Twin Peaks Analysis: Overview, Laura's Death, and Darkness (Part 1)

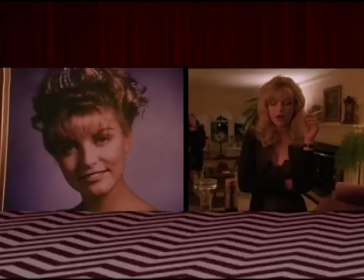We'll discuss this more in a later section, but I want to also point out that the murder of Laura Palmer and the many potential suspects, all of this is also motivated by misogyny.
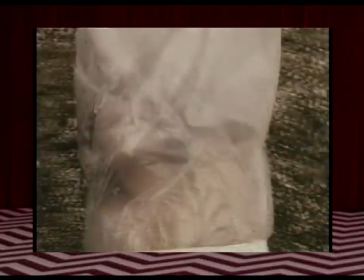It wasn't Ben who was brutally murdered, or Bobby, or Leo, even though they're all guilty of worse things than Laura and were all involved in the same circles of depravity that led to Laura's downfall and death.
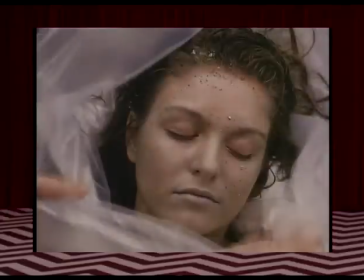Most of the people who were suspects in Laura's murder were men who had either romantic or sexual ties to her and motives to cover up an underground drug ring that she could expose.
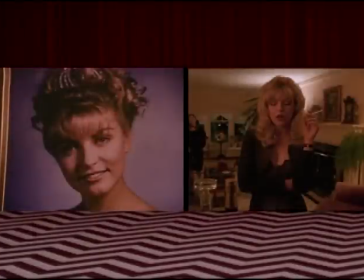She had to bear the brunt of every one of their misdeeds, even if only one person killed her. Any of their motives against her would have to be partially fueled by her womanhood, her being an object of desire for them. She was, for all intents and purposes, an object to the many people who saw her dark side.
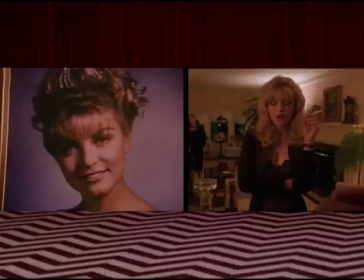It was Donna, James, Harold, who saw good in her, saw her as more than just an object for desire.
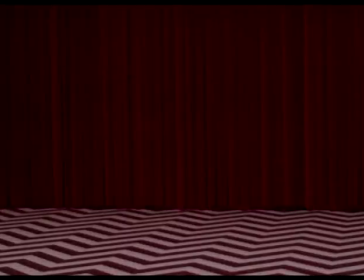So before we can move on to deeper discussion of themes, I want to discuss what is probably the most iconic scene in Twin Peaks, and probably one of the more iconic scenes in TV history,
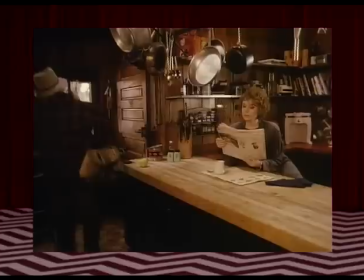The discovery of Laura's body. This scene is so well done that it's almost upsetting.
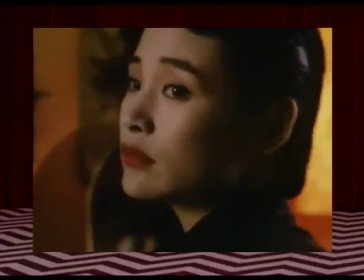The scene itself is really affecting, and even watching it now, I still feel this strong sense of heartbreak as I watch it.
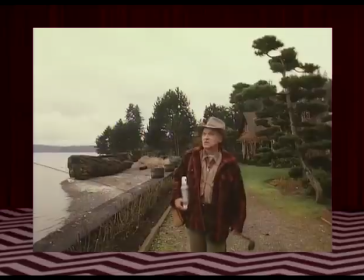The scene is punctuated by a few great elements.
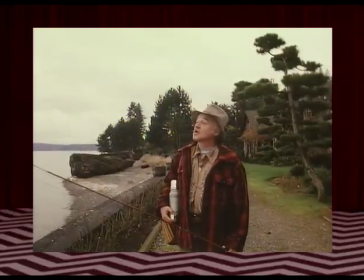First, there's the fact that the body is seen on the shore in the distance before Pete discovers it, allowing the viewer to notice it first, which in my opinion adds to how disturbing her death is.
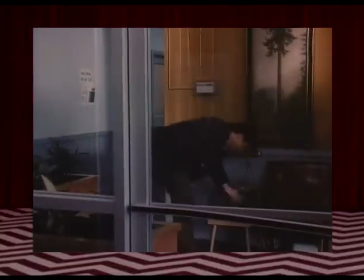Second, there's Pete's iconic line, she's dead wrapped in plastic. It's just an iconic line.
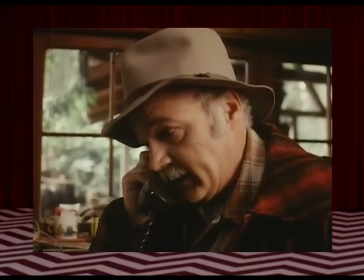Then there's the fact that Lucy is very business as usual because she doesn't yet know what's going on.
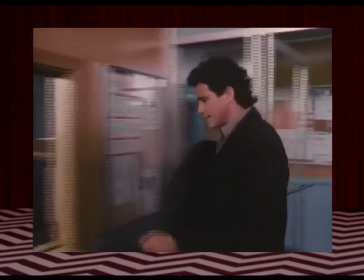This really helps intensify the heartbreak of the scene,
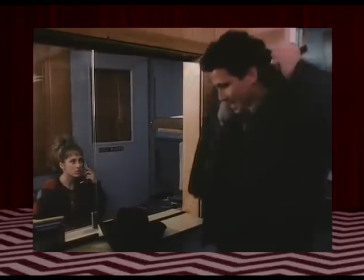because Lynch isn't building up the drama of the discovery of Laura's death, he's downplaying it to give it a sense of grounded realism.
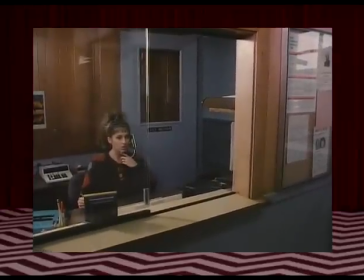They wouldn't yet know that some horrible tragedy has occurred, and that just makes it feel more real when they finally discover that it was Laura.
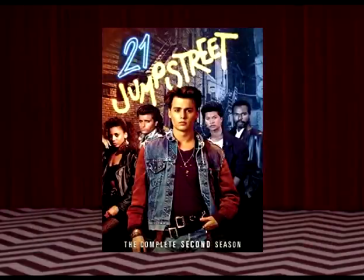A quick aside, and this will sound kind of silly, but one of my favorite TV shows is, no joke, 21 Jump Street. You know, the old one with Johnny Depp and Peter DeLuise? I absolutely love it. But it's kind of garbage.
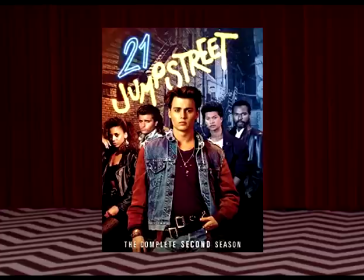21 Jump Street isn't a soap opera by any means, but it was a primetime show that carried with it all the trappings of being basically propaganda for all sorts of things. The 1980s was big on moral panics and trying to take a strong moral stance on a topic.
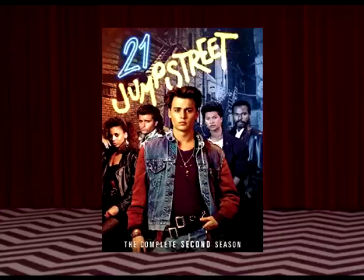21 Jump Street would have episodes about the AIDS crisis or about interracial relationships, about abortion, child trafficking, and so on. The show was rather conservative in many ways, and mildly progressive at least a couple of times. The reason I bring up 21 Jump Street is because it captures a particular aesthetic, tone, and framing that Twin Peaks has in commonality with it.
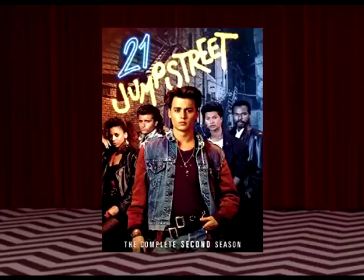Shows of the late 80s and early 90s were very Republican, and also very sappy, very melodramatic, very preachy, very dry. You would have shows where people attempt suicide, followed by bad racist comedy, followed by, I kid you not, the I have a dream speech laid over the credits. That actually happened in 21 Jump Street.
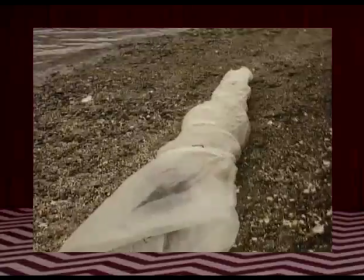The death scene of Laura Palmer feels very much like a TV show, with that dry, cold detachment that one can only get if they experience a show like this on a VHS tape late at night,
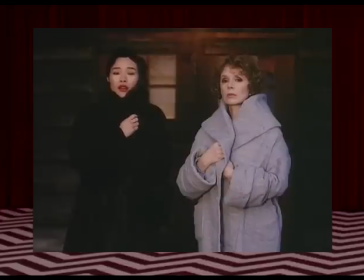sitting in the dark alone. It's simultaneously empty, yet a bit cozy.
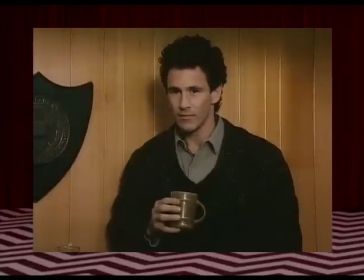This bit, where Truman is hearing Lucy being her usual old self, has a rather dry, dark tone,
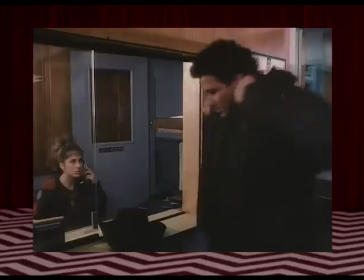punctuated by very mild comedy and sharing the visual style of typical TV shows like Police Procedurals in the vein of 21 Jump Street,
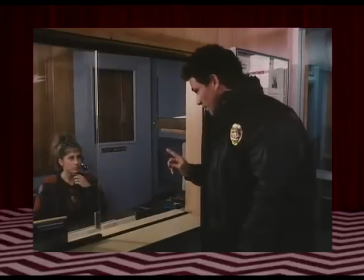makes it feel like any other TV show. but with this added feeling of emptiness. That intangible feeling of emptiness is key to the power of this scene and the pilot as a whole.
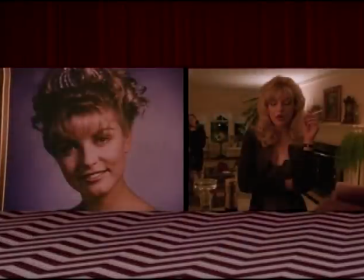See a much worse TV show would begin with either A, some small story in which Laura is still alive so that she can be humanized, leading to the shock and heartbreak that happens as a result of her murder, or B, a perpetrator with a gun and a black glove on, shooting Laura to immediately spark the intrigue of the mystery.
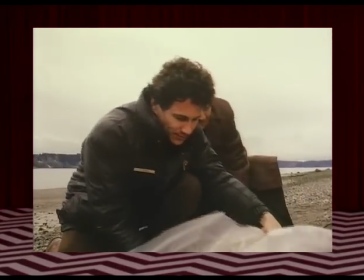Twin Peaks very slowly builds up to the revelation of Laura's death and her murder, but makes a careful choice to not actually show us Laura's life beforehand.
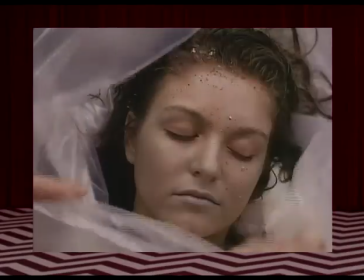This means that, until the reveal of her death, every character is only going about their day as usual.
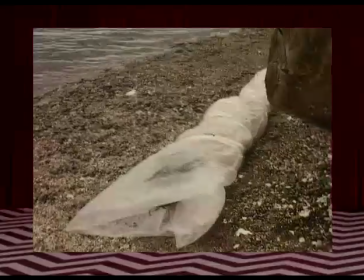This is brilliant for a few reasons. First is the fact that it makes the mystery all the more interesting.
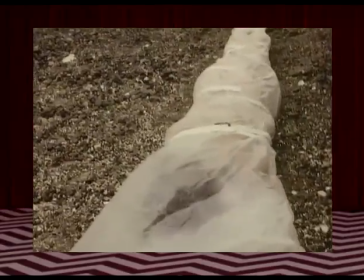If Laura is already dead, then we start with almost no information to go off of, which leaves an endless window of opportunity for the mystery to blossom.
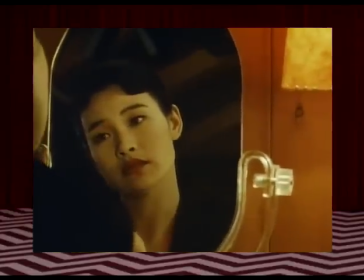Second is the fact that it makes the scene all the more heartbreaking. This girl, who we've never even met, is already dead.
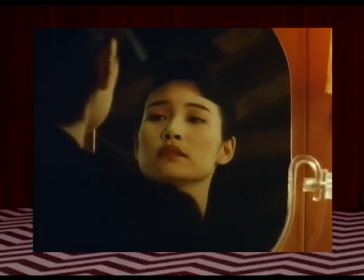There's also a sort of spiritual element of despair that occurs in this scene generally,
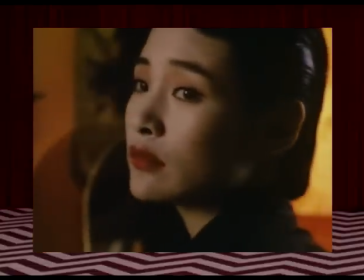as the feeling of just another day in Twin Peaks is punctuated by Angelo Badalamenti's score that creates this feeling of something being very deeply wrong.
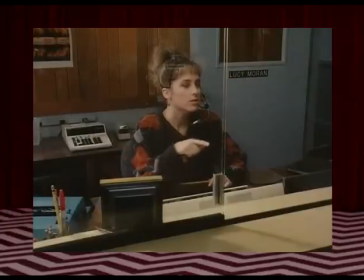The tragedy has already happened. This is the morning after the tragedy, and before we even see who it was, we already feel the heartbreak.
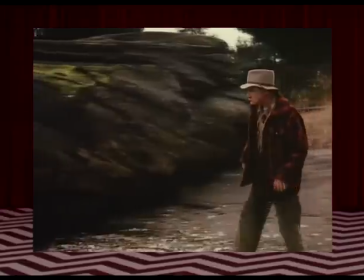We already feel the tragedy. It's like there's something in the air this morning. Things are different.
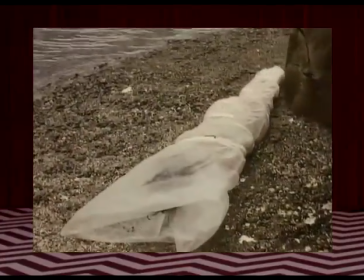Before we even know why they're different, Laura's death already, before revealed creates a feeling of absence in her world, a feeling of loss.
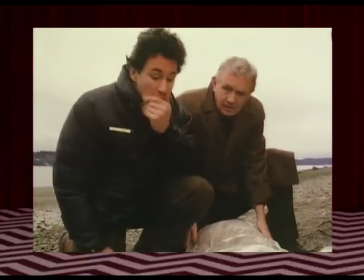Third, and this is going to be important later, it suggests the full dehumanization of Laura Palmer.
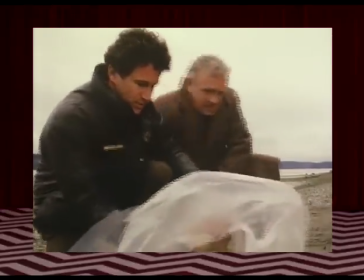Until they flip her over to reveal it's her, this body is little more than an object.
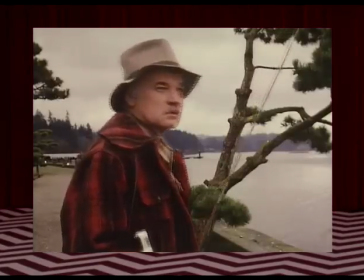Laura Palmer has been fully dehumanized, the tragic victim of an extreme act of misogyny.
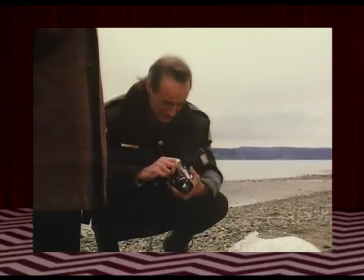Another element of the scene that I think helps make the scene work so well is that Andy begins crying when taking pictures of Laura's body.
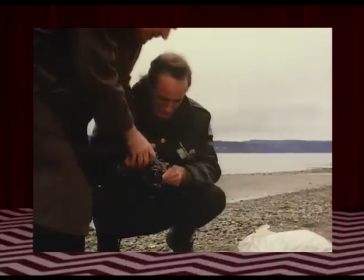He doesn't know yet who it even is. It might not even be someone from town. He has no reason to assume he knows her, but he cries anyway.
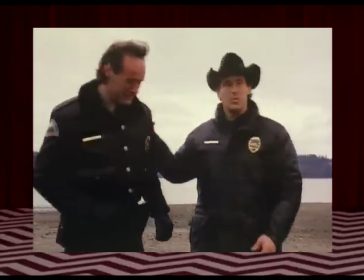Part of this is because Andy's a bit weak of heart generally, but Andy's earnestness and empathy makes the viewer feel the sense of something being just so deeply wrong.
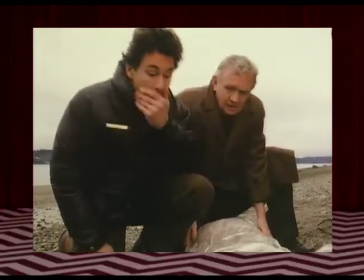This isn't your typical textbook TV tragedy. It really helps give off this feeling that this is a real life that has been taken from us.
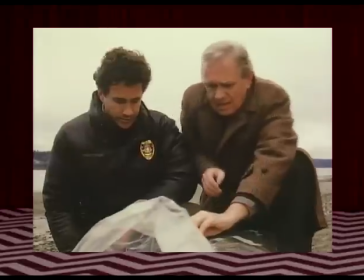And finally, there's the reveal. Hayward and Truman flip the body over, pull away the plastic, to reveal that it's the local homecoming queen herself, Laura Palmer.
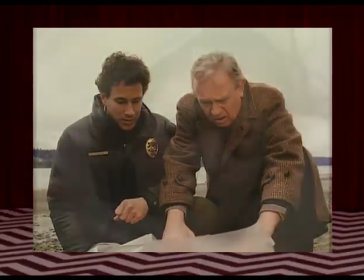Note the film language. How a person's body is framed in a shot suggests a lot about the values of a film or TV show and how we're supposed to feel about the character.
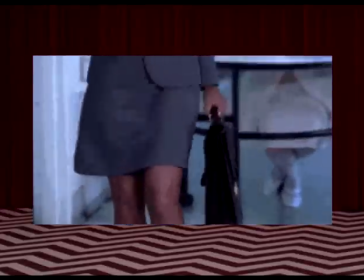Shots indicative of the male gaze of women who aren't dead typically involve a framing of body first,
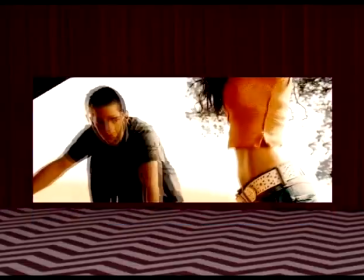then face, to suggest to the viewer a sense of sexual or romantic excitement that the main character has.
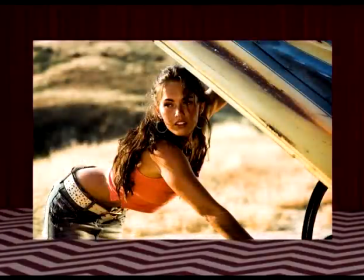The camera is checking her out to suggest that she's an object of serious desire for the protagonist.
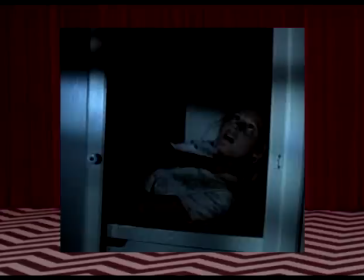Meanwhile, shots of dead bodies tend to either emphasize the feelings the main character would have for seeing the body, or emphasize the identity of the character who is dead. So on one extreme end, we might see a dead woman in tattered clothes with a silly or maimed face to then have the camera zoom in rapidly to reveal to us and to the character that someone is dead.
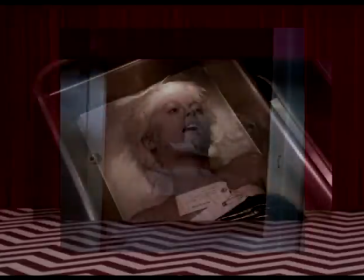This would emphasize the fear of the living character rather than the identity of the dead character.
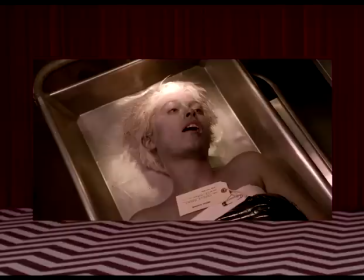On the other extreme end, we might see an autopsy room where the first thing we see is the character's face, to immediately emphasize who it is that's dead. One instance deliberately heightens the drama of the act of killing, while one deliberately downplays the role of the murder and emphasizes the humanity or identity of the victim.
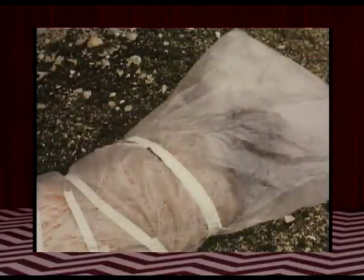Laura's reveal builds up to the reveal of her face. Before her face is revealed, the characters don't know who it is. Laura being deprived of her identity is indicative of the brutality of her murder, and of murder generally. She has been fully dehumanized.
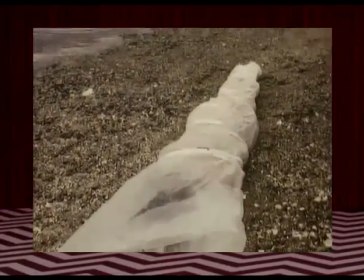She is literally nothing but an object now, so much so that she isn't yet identifiably Laura, and with the plastic covering her corpse, is barely identifiably human.
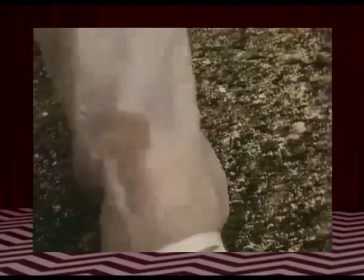Truman and Dr. Hayward flipping Laura's body over shows just how lifeless the body has become, just how little humanity is left.
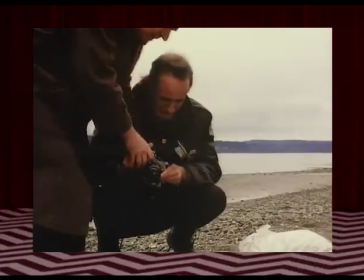It's degrading to watch. It gives this feeling that whoever this is, they're not a human being.
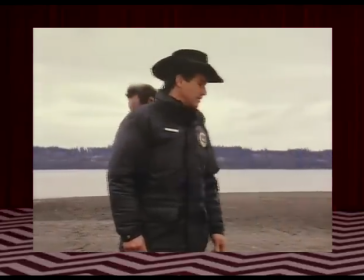Then her face gets revealed, and we see the once beautiful girl, Laura Palmer, now lifeless.
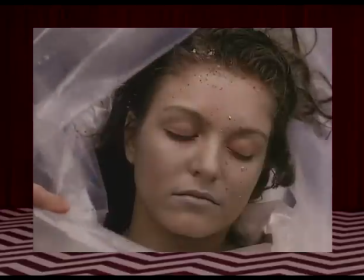Finding out it's her simultaneously restores some of her humanity, but also calls attention to just how much her murder dehumanized her in the first place.
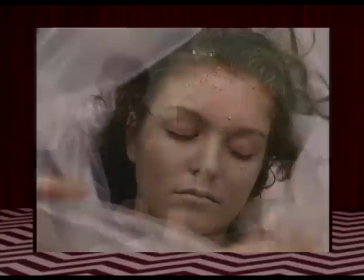We first see her as an object, then as a subject, just like is typical in films and TV portraying women,
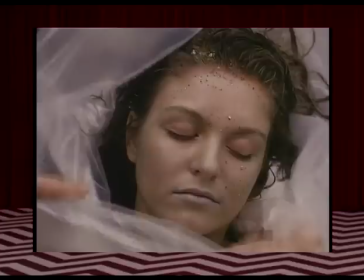but it's her objectification that is seen as a great, horrible tragedy. After all, her murder is the ultimate dehumanization, turning her purely into object,
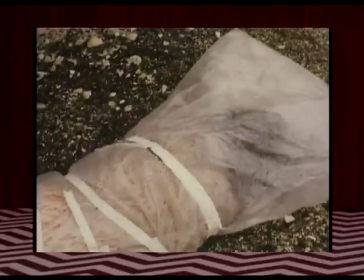and it's the nature of her dead body as an object that is what drives the unsettling aspects of this scene.
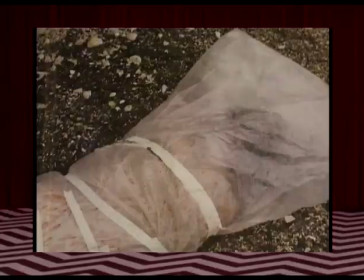There's a deep unpleasantness to it that goes beyond what TV is often willing to portray in order to emphasize the unpleasant nature of her death.
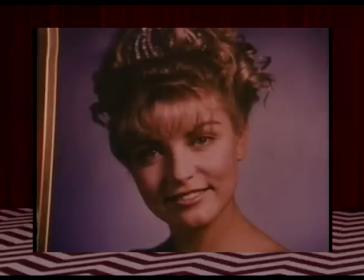Much like Blue Velvet before this, Twin Peaks has a thing or two to say about the objectification and dehumanization of women.
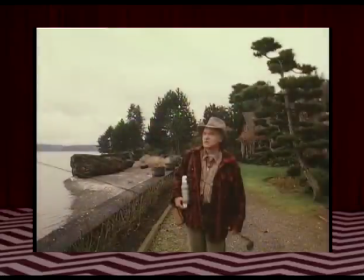I'll cover this in more detail in a later section. Laura's death, ultimately, reveals to us so many things about the world of Twin Peaks. The tragedy of it all is really emphasized by the whole pilot episode.